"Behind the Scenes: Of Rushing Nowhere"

Hi, I'm Randy Weddick. I'm the technical consultant at Bandico Film and Digital.
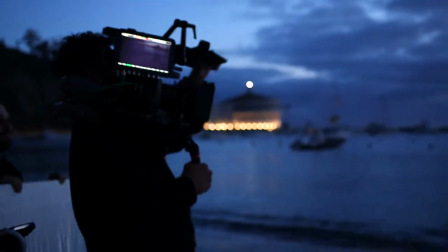[0:17]
We just completed another short film, this time on the Canon C500, and I want to tell you a little bit about it.
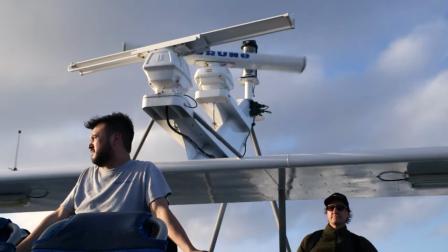[0:27]
We have a list of locations we're always interested in working with, and on this shoot we chose to shoot at the Avalon Theater on Catalina Island.
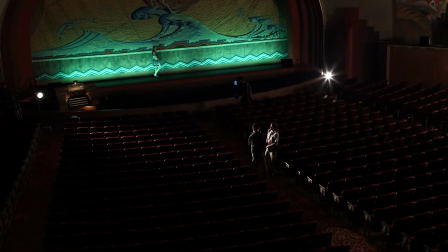[0:37]
It's the first theater in the world that was designed to be a sound movie theater.
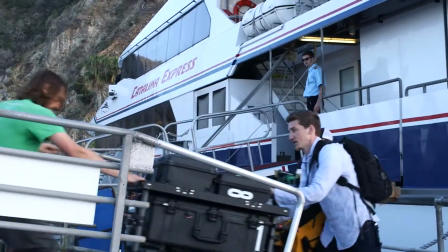[0:42]
The Catalina Express ferry was nice enough to take us out there. Let's talk a little bit about the camera.
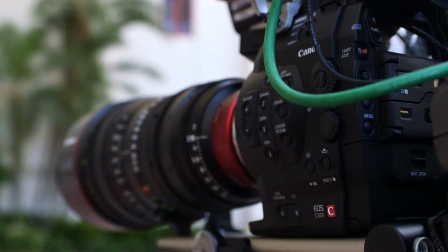[0:51]
We used the Canon C500, which is related to the C300 and the C100 in a lot of ways, but we shot it in 4K RAW mode.
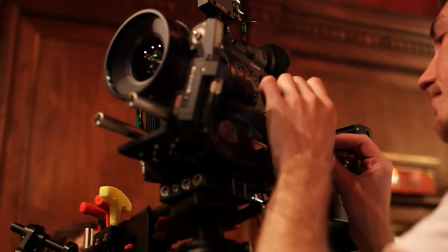[1:03]
On set, the camera's a real breeze to work with. It's very small, light, easily balanced, and you can do a lot of different operating tricks with it because it's so small.
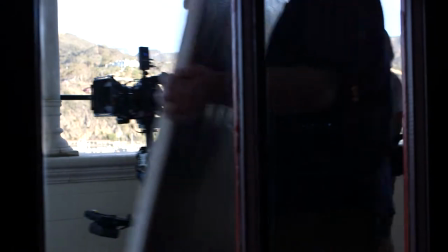[1:17]
We were running on a Steadicam Pro, which is a great rig, and it had a great operator, Benver Holst.
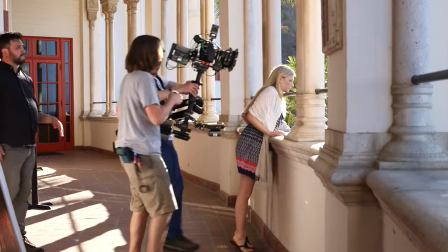[1:23]
We had that set up with an EF mount C500, and also we had EF mount primes in the front of that.
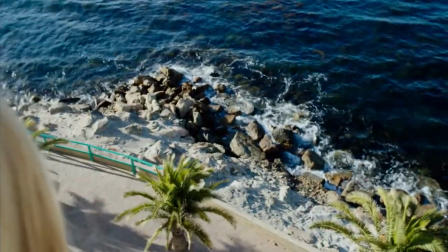[1:31]
For focus control, we were using a Compact One system from C-Motion, which is a new system.
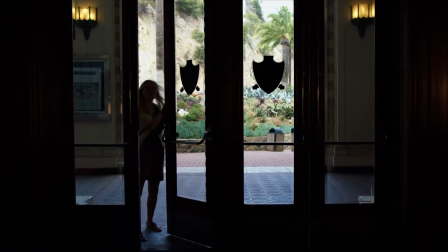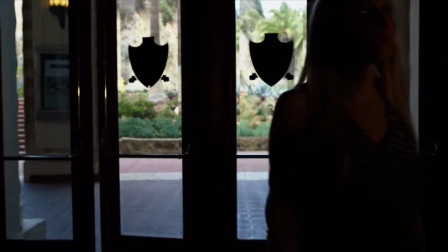[1:43]
Of the Canon primes we shot on, I spent a lot of time on the 25,
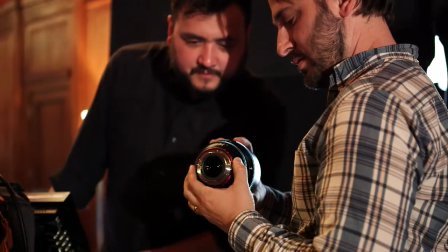[1:48]
but the lens that I came away probably most impressed with was the 14mm.
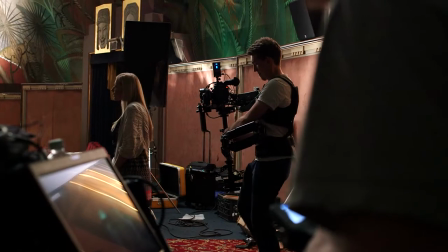[1:53]
We use this as our primary lead and follow lens in the movie theater, and we're pretty close with it.
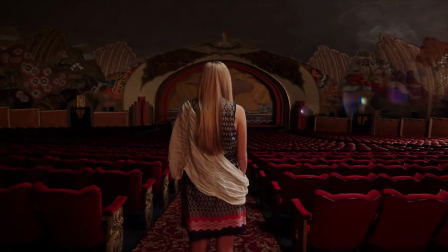[2:01]
It's so, the geometry's so square, it's so good on it that it doesn't distort as much,
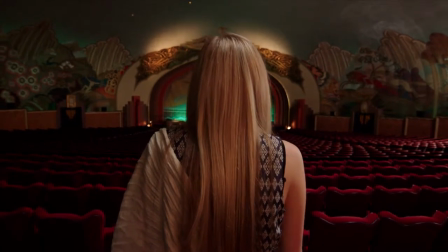[2:07]
but it gives you this increased sense of speed as we're backing up, we're tracking behind our lead actress.
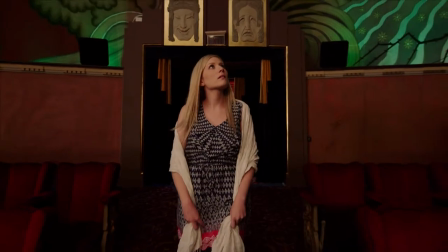[2:13]
It gave this kind of vertigo type movement to the Steadicam shot, which I liked a lot.
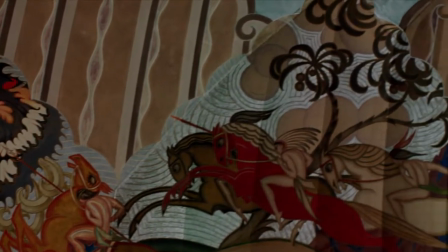So in addition to the Canon Primes, we also had a 3300 zoom. What I really like about that lens is you can just hammer it with light, and it's got such a complicated optical design that you can get these amazing flares coming off it.
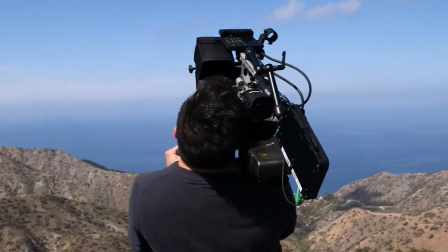[2:44]
The other setup we had was a handheld setup, and that typically was what I was operating with, a setup very similar to the Steadicam rig,
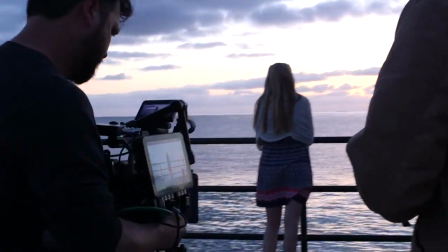[2:52]
but with a PL mount and with Leica Sumacron glass on it.
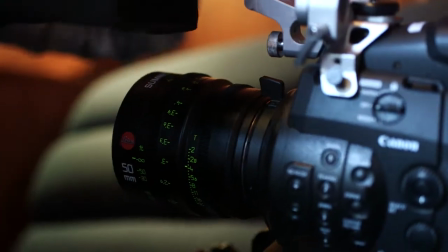[2:58]
What was interesting about the Leicas is they have really nice geometry to them.
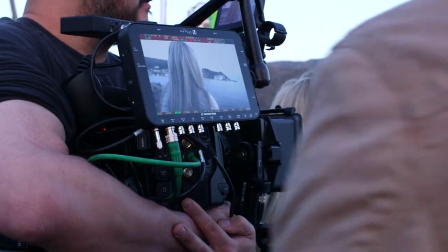[3:05]
So when you're playing very close, even with a wide lens, there's some stuff where we're way up there with an 18 or a 21 or a 25,
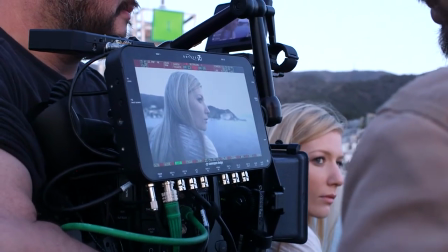[3:14]
which are typically wide lenses, and we're right up next to our actress, and it looks great.
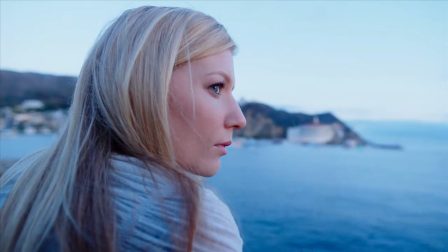[3:19]
It's not distorted like a previous generation lens.
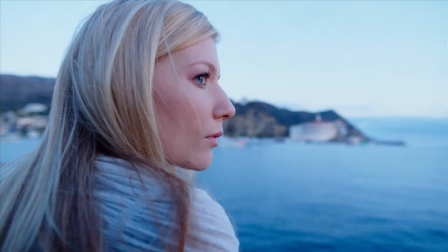So we've got this fantastic lens combination on this amazing sensor, and then what do we output it to?
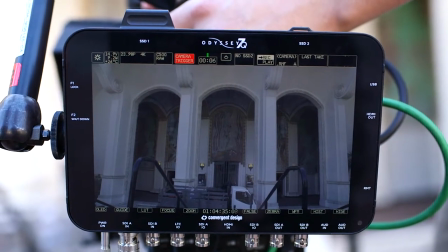[3:38]
We're going out through a single SDI out to an Odyssey 7Q made by Convergent Design,
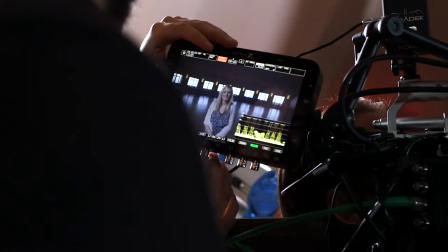[3:44]
which is, if you guys have used this before, it's a pretty incredible OLED monitor in the first place.
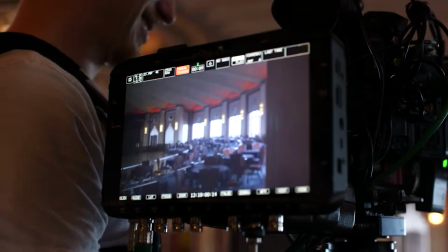[3:50]
It's a touch screen. It's got all your engineering tools on there, a histogram, a waveform, a vectorscope.
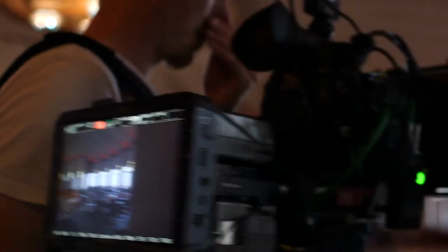[3:56]
It's got signal analysis, you can do focus checking, exposure checking, all that stuff. You can apply LUTs, it does all this stuff, but in addition to being a really killer monitor, it's also a RAW recorder,
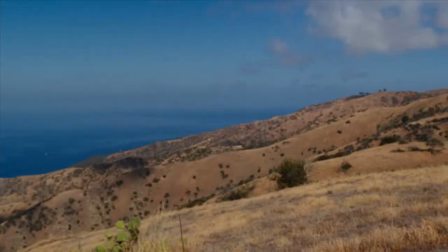[4:08]
and we had it with the Canon RAW license, so we were able to record the 4K 10-bit log RAW format,
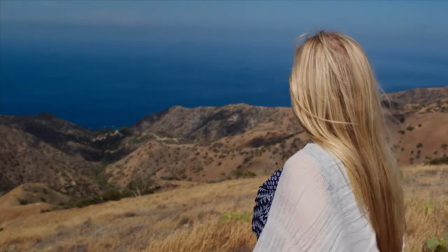[4:15]
the RMF files coming off the Canon.